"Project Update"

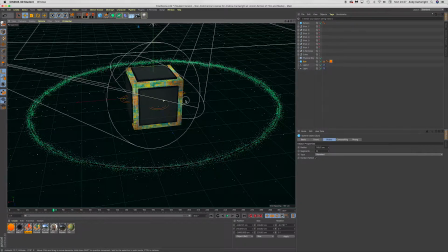So this is why I thought of the second option of basically changing the color map.
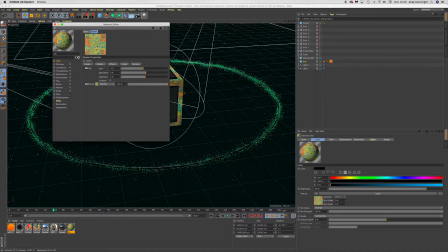So as you can see, this is the color map for the material, and it's a very distinct color.
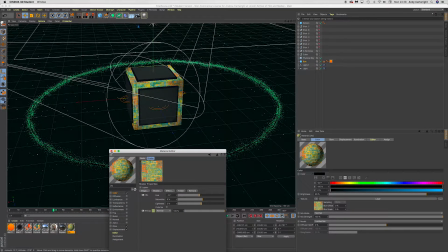It's very bold, which is good.
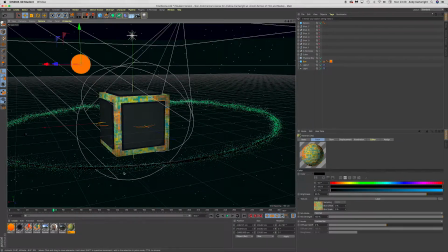However, it's not complementary to the red, which is the X particles, the ring here. So what I propose is that I spend a couple hours trying to find a swatch of colours that complements this X particles ring,
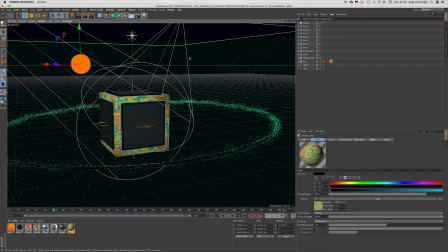and that also ties in quite nicely with the rest of the scene and the sun. So the benefits of doing this maybe over creating the vending machine is that really time is one of the better factors, is because it will take
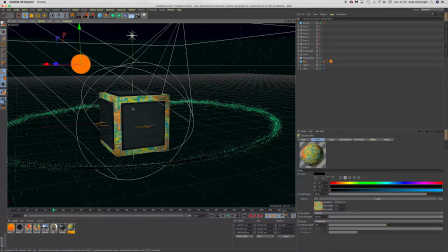this could take an hour, or this could take 20 minutes to find a new swatch, to colorize this to make it all tie in, whereas modeling could take a couple days, which I really don't have. Additionally to this as well,
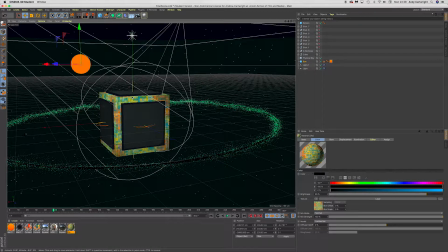additionally to modeling over this, is that I can really tie in the model better because I'm creating from scratch.
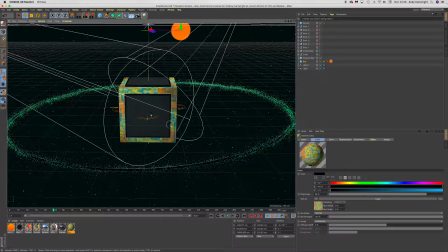I now have the final scene in which the model needs to go into. I know exactly what needs to go in. I knew exactly how it needs to be and all this jazz, all the colour, what different elements I could include to make this better. However, as this was already created, it'd be very difficult for me to go back and make all these necessary changes now.
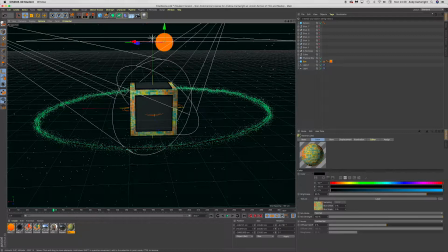Well, not necessary, preferable changes now.
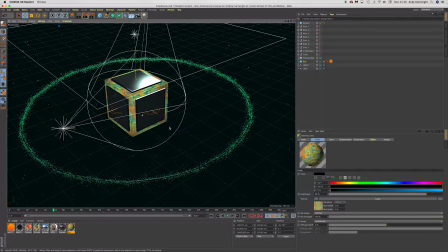So there's pros and cons to both, and I will keep you updated with what I decide to do. As for now, I'm going to play around with the colour, so that's what I'm going to do for now. However, I will make a post on modelling
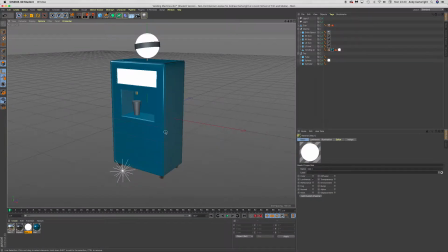and provide my render here, so that there's some evidence of that on there. So thank you very much for watching.
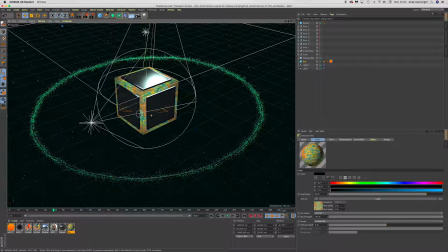Stay tuned and stay posted on my blog, and you'll see what I do and the outcome of it. So thanks very much, and see you later.